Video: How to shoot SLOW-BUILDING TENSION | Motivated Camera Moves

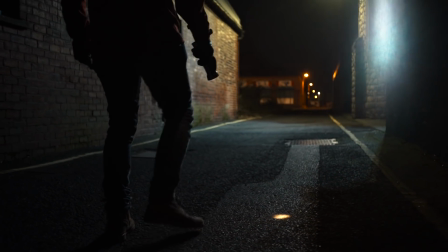A film should always rise in tension until the tipping point where your character has to make the most important decision in the film. So is it possible to build up tension with one shot? Let's find out. Welcome to the Film Look.
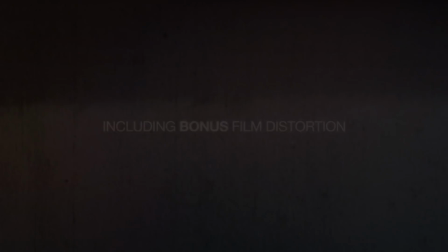Nothing beats the traditional film grain aesthetic, so if you want to give your video a true cinematic look or the film look, check out these incredible grain overlays by Rocketstock.
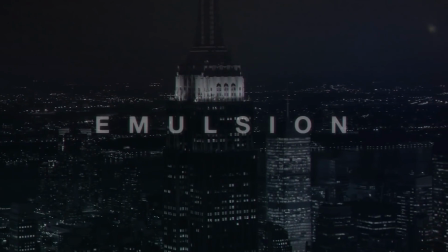We've used them in the scenes that we filmed for this episode, so if you like the look of them, head over to rocketstock.com or via the link in the description.
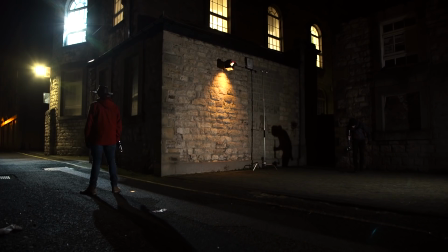For this video, we've created a small scene. Let's check it out.
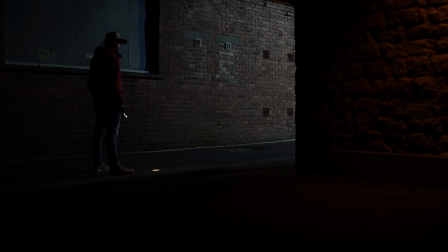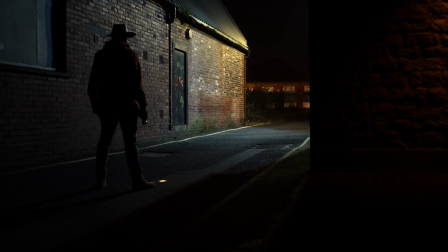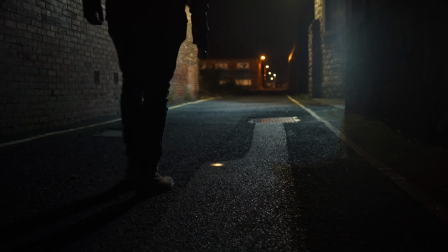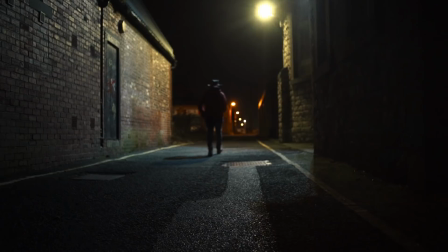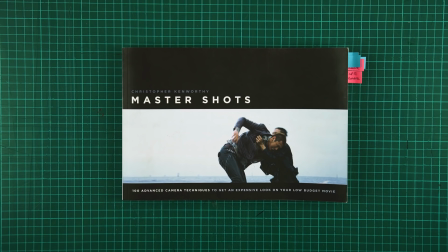Just like our Coming to a Halt video, this scene was inspired by a camera move from the book Master Shots by Christopher Kenworthy. If you want to check out that book and watch the video, you can find them in the links in the description. Let's set the story for the shot. Throughout the film, our character has been running from a creature, monster, or some form of antagonist.
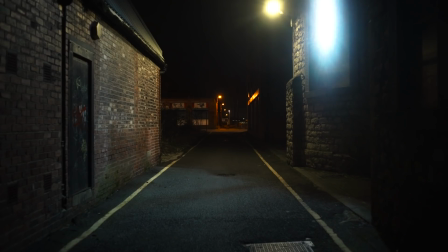They get to the point in the film where they either have to keep running or stand up and fight. Staring down a long corridor, our character can hear the creature, which is tense enough.
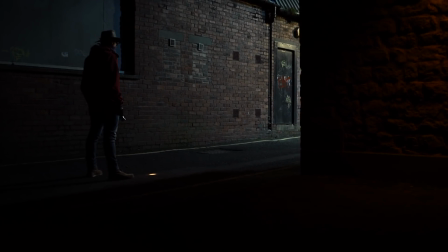But to raise the tension even higher, at the beginning of the shot we frame the corridor out of view of the audience.
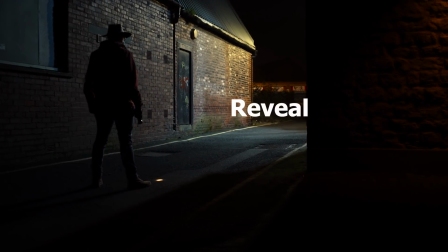The camera slowly slides along and we finally reveal the corridor to see what our character can see.
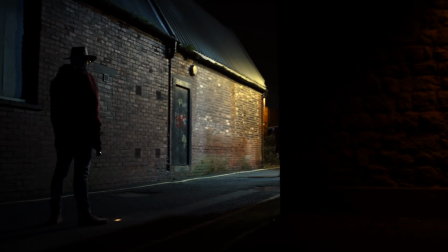At this point, you can do one or two things. Either reveal the creature or leave the corridor empty.
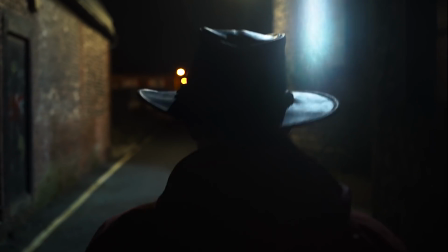Your character deciding to step down a scary corridor and accepting the unknown could be a lot more impactful than if the monster is standing there.
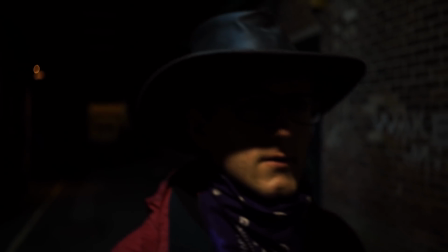Plus, you can add a lot more tension by just adding sound effects of the creature.
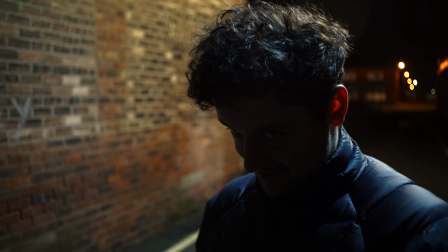If you do want to show the monster at the end looking at your main character, this could work as a standoff between the two characters.
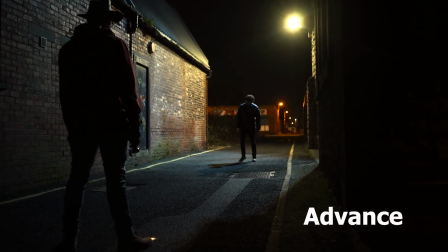Your antagonist is telling the audience, if your hero wants to advance in the story, he is going to have to get past me first.
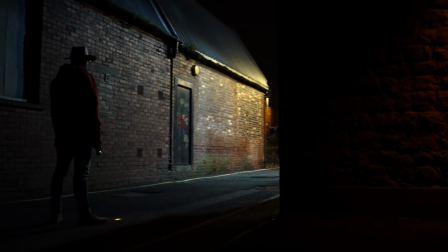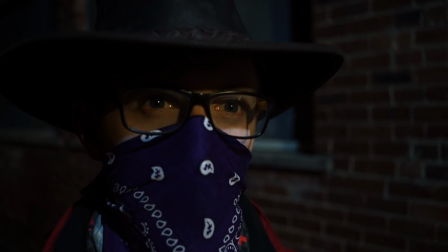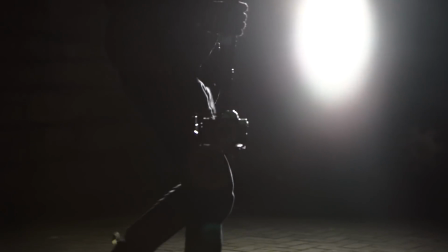The move itself is simple, it's just a track and a pan, but to help build up the tension, you want a slow, smooth shot, and to achieve this shot, we used a handheld gimbal.
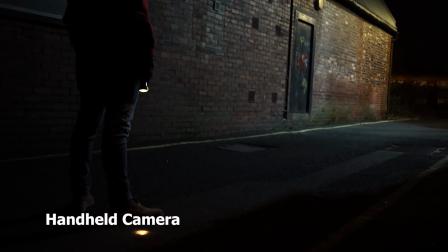We did try to record this shot using a handheld camera, but the movement didn't look as good as it wasn't as smooth.
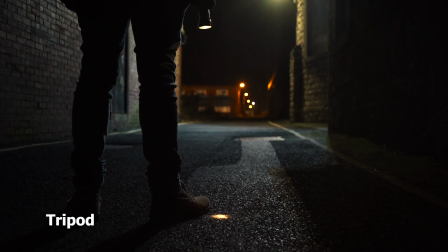Also, we filmed the same shot using a tripod, but the lack of movement didn't allow us to build up the tension as much. Knowing when and how to build up tension in your film is an important trick, and this shot is just one of the ways that you can do it, but this shot can be applied to many different scenes.
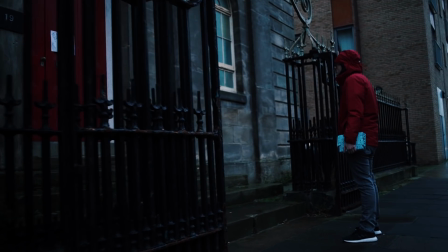In this shot, our character has arrived at his boss's party and is anxious to enter. The creepy building doesn't help either.
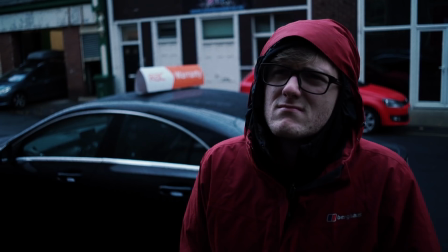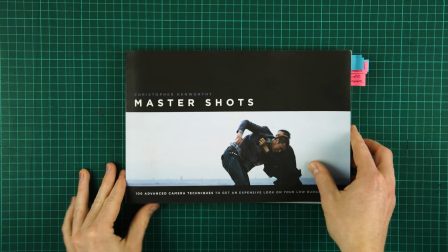If you want to check out the Master Shots book we took this camera move from, you can find the link in the description below.
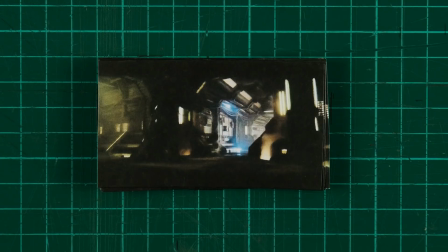This is the shot referenced in the book. The character in the film is geared up, ready to fight, and can hear the monster at the end of the corridor.
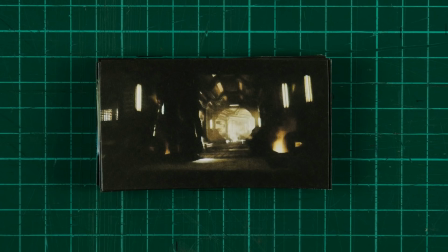If you know what film this shot is from, let us know in the comments below. Check out our camera move video, which is called Coming to a Halt. You can find that video here. If you haven't already, consider subscribing by hitting that orange lens cap, and remember, achieve it one shot at a time.